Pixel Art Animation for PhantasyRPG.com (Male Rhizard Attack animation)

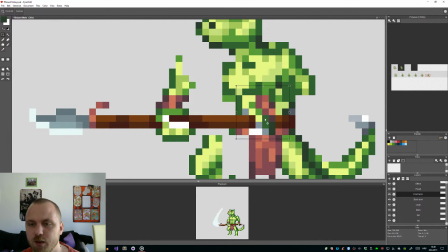But the movement is what's important, so I'm gonna hide the body for now.
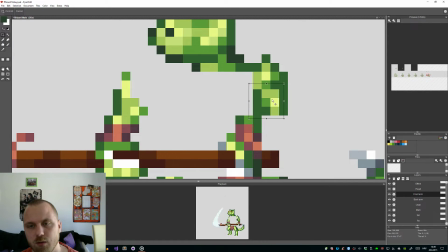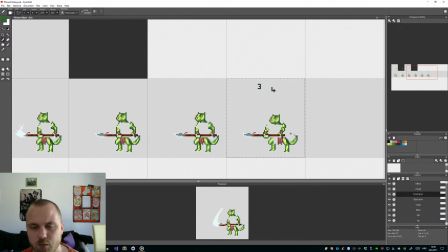So you can see his muscles need to change based on position where he is. And in pixel art it's all about shapes, so you don't have to worry about details, just get the shading right and it's all fine.
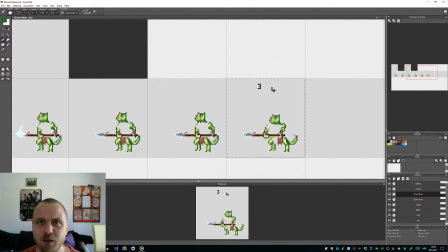Now again, the anatomy isn't my strong side, it really isn't, so
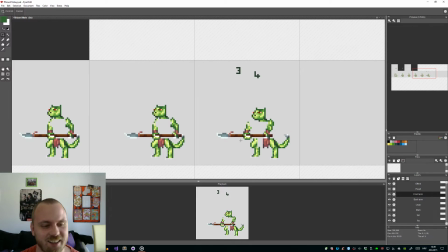if I messed something up, sorry about it. Okay, let's keep on going. So yeah, right, so the body.
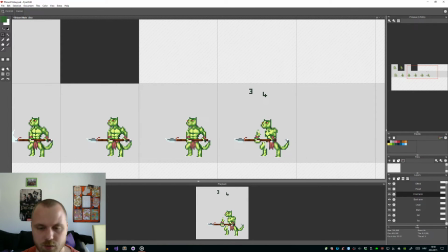Okay, I want his
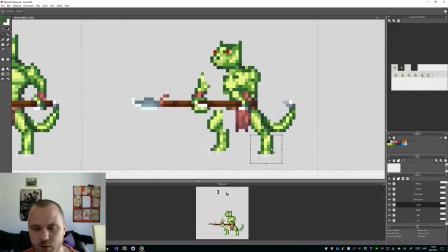back leg to move one frame to the left. So you can see now he steps forward a little bit. When he steps, his back leg needs to, well, it's actually his back leg that thrusts forward with the energy. So
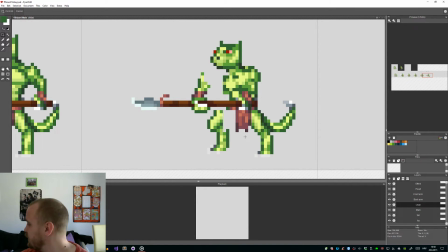man, I'm talking quite a lot on this stream, so just 1 second. A bit of water.
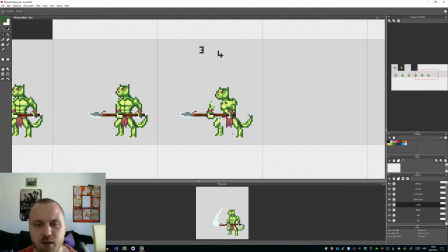All right. Continuing on.
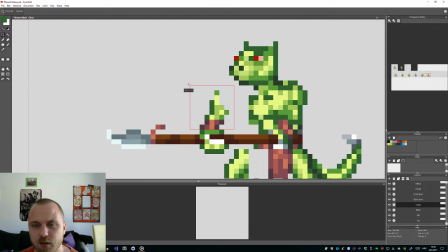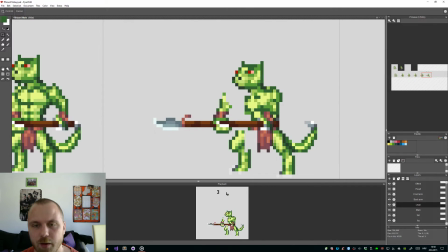So we have his arm. Now I'm just gonna move this arm 1 pixel to the left to see how it looks.
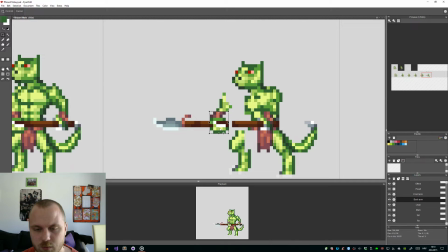Yeah, I'm gonna move to the left to increase the effect.
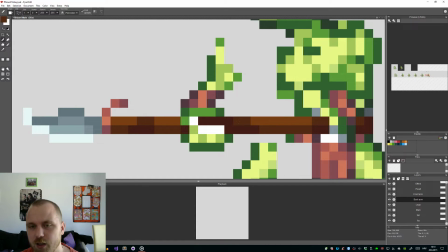Now this isn't necessarily realistic, but
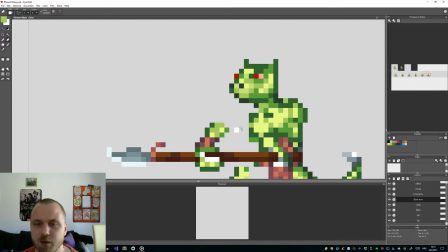sometimes what makes the animation great isn't realism, but something that it's more pronounced, exaggerated.
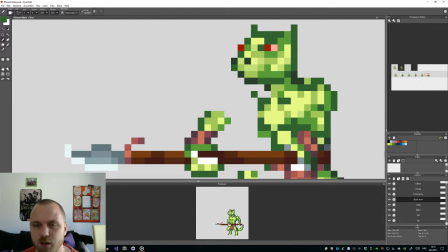So basically exaggeration is one of the things in animation you should be doing.
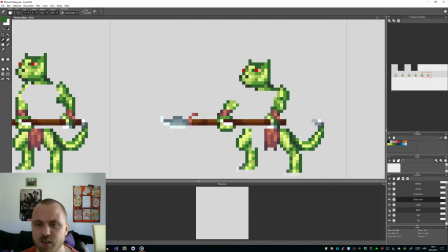So let's see, what the hell is this? Oh, it's part of the body, right?
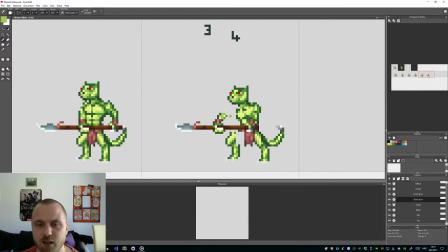Okay, so right now when they are disconnected like this, I just like to take one solid color
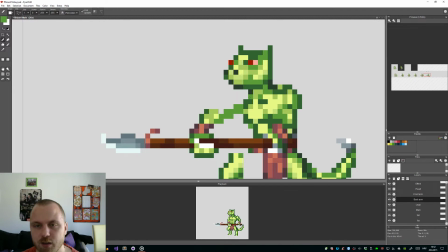and just connect the shoulder to the arm.
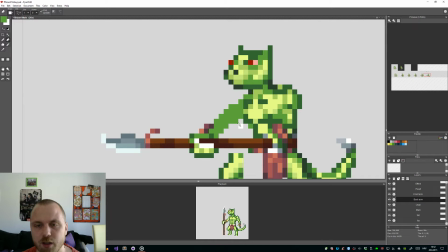Until I get the shape right. Then after I get the shape right, I can go ahead and color it in.
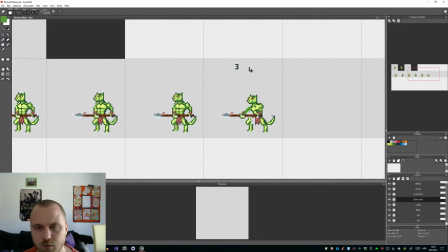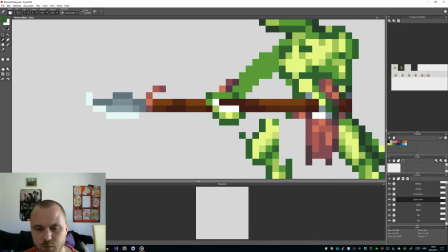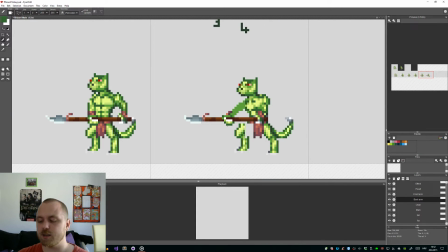Again, since his arm is quite extended, he cannot hold he can't hold the spear completely like this, because when he extends it, it bends a little bit, so that's why I erased this part of the fist.
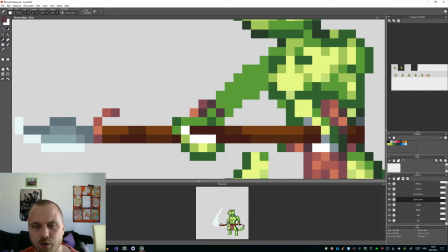Alright, so